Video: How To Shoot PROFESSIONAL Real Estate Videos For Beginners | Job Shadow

So for my tight shots, I normally like to shoot some details of the styling, and I would often incorporate some foreground in my shot, as you can see here.
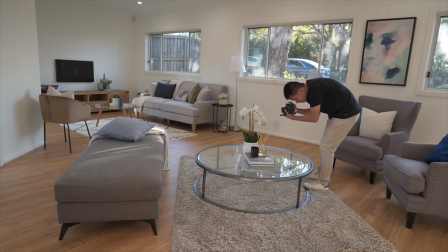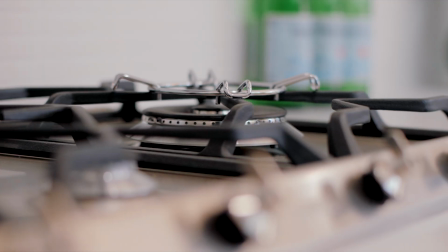Nowadays, a lot of real estate agents would love aerial shots of their property, especially if their property is in a good location. So what will really elevate your real estate filmmaking is to get a drone.
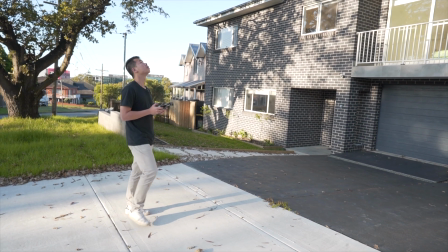So my settings right now for my drone is I'm shooting at 4K 50 frames per second, and my exposure is at auto. So let me talk about the angles that I normally get with my drone.
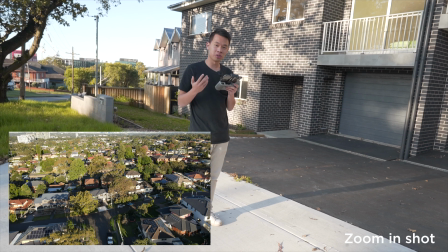9:10 So one of the first shots I normally get is to get a shot zooming into the property from a 45-degree angle. The second shot I really like to get is the bird's eye shot.
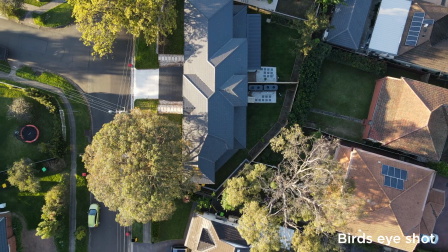9:22 So you're just placing the drone above the property, and this shot is really good at showing the overall land of the property.
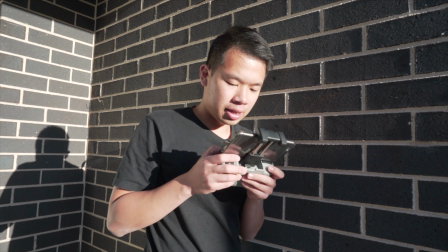9:30 The third and final shot I really like to get is just a rotating shot around the property. When you're flying the drone, it's important to note that you're not just capturing the property. It's also important and beneficial for the agent if you capture the places of interest around the property, such as schools, shopping centers, marketplaces, things like that.
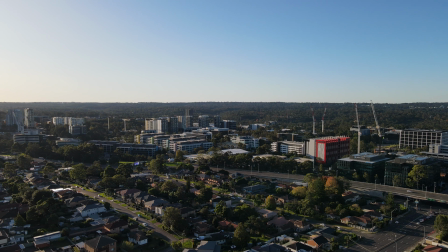9:56 What I normally do is I just point my drone at the area of interest and fly towards it,
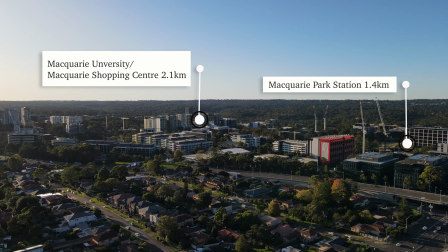10:02 and in editing I'll just place a mark on top of it to show the distance between the property and the area of interest.
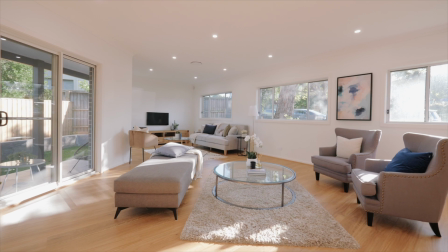10:11 So that's it for today. Thank you so much for following me in my journey in filming this property.
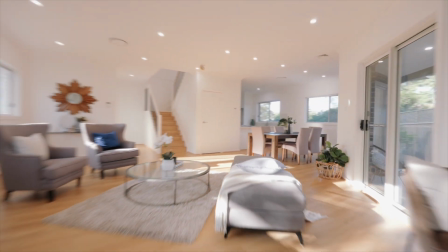10:16 I hope through this video that you guys have gained some knowledge and some confidence in shooting your own real estate videos.
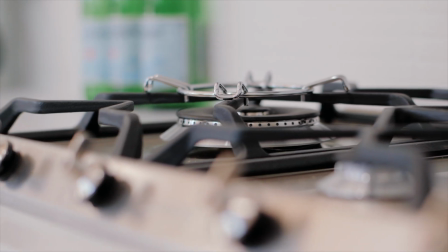10:23 If you have any questions, feel free to comment down below, and please like and subscribe as well if you really like our content,
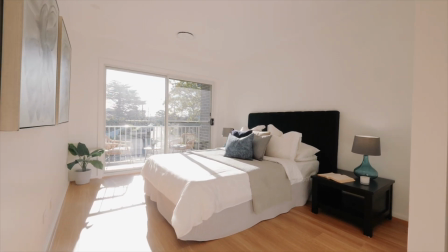10:31 because we strive to teach filmmakers how to gain confidence and earn money through their passion in filmmaking.